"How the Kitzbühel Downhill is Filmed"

So I am an avid viewer of the Alpine Skiing World Cup and with technical slalom races,
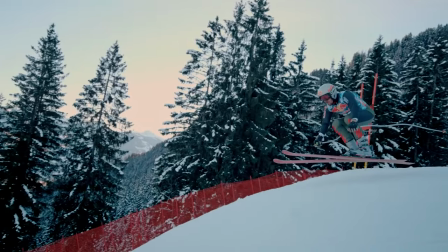impressive GS and high-speed action-filled downhill races, there is one race that still stands out from the rest, the Kitzbühel downhill.
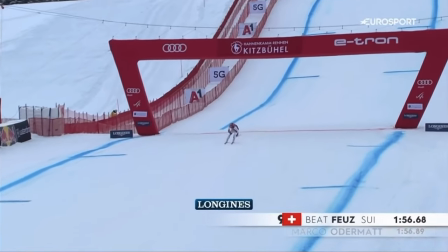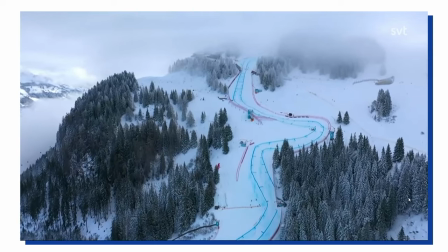Between the sweeping establishing shots, quick panning and immersive follow-up drone, The hand-on-cam race is not only the most spectacular race but also an innovative television masterpiece. But before we get started if you have seen my channel before you might wonder why there all of a sudden is a video on alpine skiing and that is simply because I want this channel to reflect who I am and the things that I am interested in and alpine skiing is a big part of that and if this video gets a good reception I might do more of these kind of styled videos. But anyways in this video we are going to touch on a lot of different things. We are going to talk about the cameras they are using and how they are being used. Then we're also going to talk a little bit about sound, the TV production, behind the scenes and also of course drones. But important to note though is that you have to take the information in this video with a little bit of salt. I tried to do my best finding information on this kind of topic but it was really hard and let's just say I have watched a lot of videos where I didn't understand a single word. So if I do have something wrong or if you have something more to add let me know down in the comments so that I can like and heart your comment and that way more people can see it.
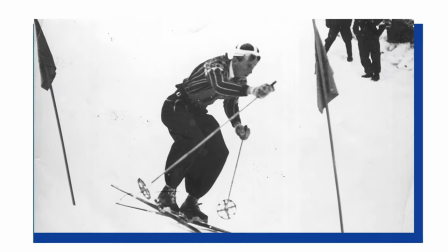All right so the first race down Hannemkan was in the season of 1930-31
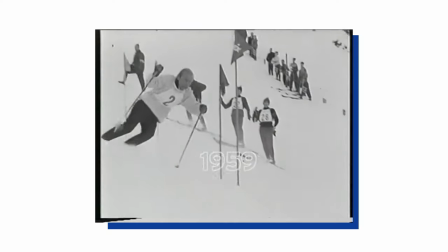but the first broadcasted year was in 1959 and they had a total of four different cameras capturing the whole race. This year, 2022, it's a total of 49.
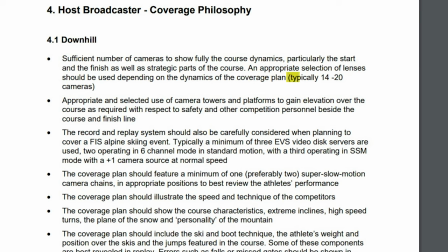And to put that into perspective, Fizz recommends broadcasters to have between 14 and 20 cameras to capture a World Cup downhill race. First of all, let's talk about the establishing shots, or as Fizz called them, the beauty shots.
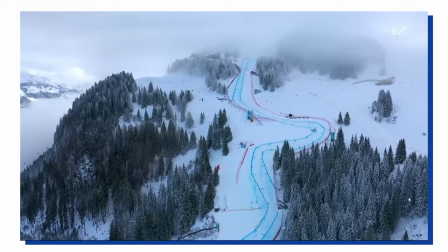These are the ones showing the beautiful mountains and scenery. And there are two ways this could be done. It could either be by using a drone, and then they would probably use something like a DJI Inspire or a Alta X, Alta A. So it's either that or they are using a helicopter.
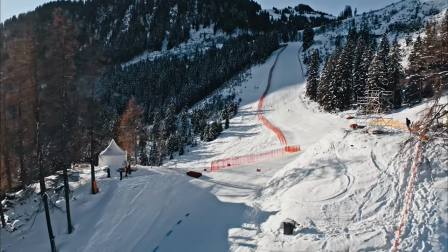Then they probably have an advanced camera stabilizer so that they can get those long sweeping shots without any shake in the footage.
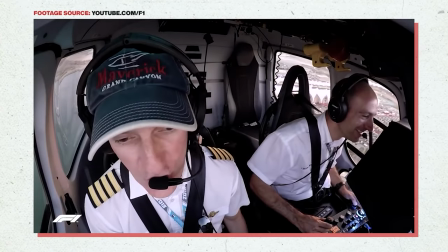The camera is then connected to a control panel that the camera operator can use to control the camera as the pilot is flying the helicopter.
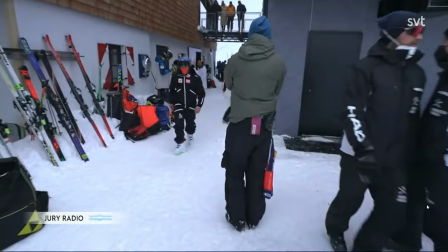Okay but next up let's talk about the starting area. This allows there to only be one camera in the warm-up area getting the emotions of the athletes as they are warming up. This angle is captured by a camera operator, on foot, with a shoulder rig.
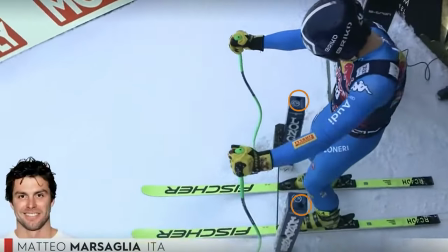But this angle, together with these small little mics on the start, they are worth gold in TV value. Especially when it's time for slalom. We love you Seenhuisen. And then you have a cable cam. This is an angle we don't see that often in the World Cup.
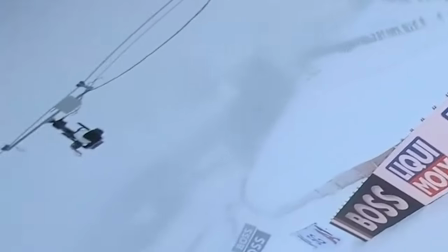And the cameras used are often called block cameras. And they are attached to a set of long wires, making it possible for it to go back and forth, for creating some very interesting and dynamic camera movements for the start moment. And another camera angle we don't see that often is the top down straight from above on the starting house.
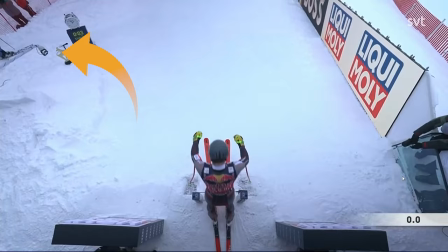Very interesting. And then you have the camera attached to a crane. This is the angle that we are used to see in the World Cup.
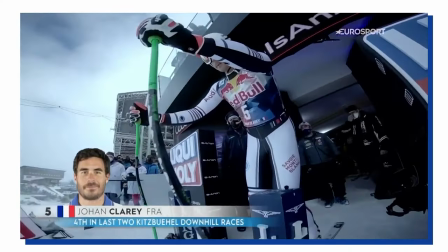It's super dynamic and camera operators can get really close to the athletes and they have a large range of motion giving us that starting sequence that we all know and love. The last camera in the starting area is a normal broadcasting camera.
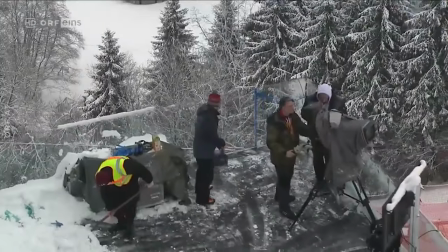These cameras can be found spread across all of the course and here in Kitzbühel they have the first
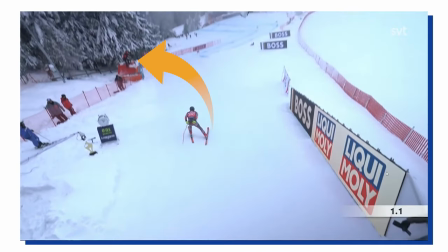one just a little bit thirded down just making sure that it will be able to capture the whole start shows.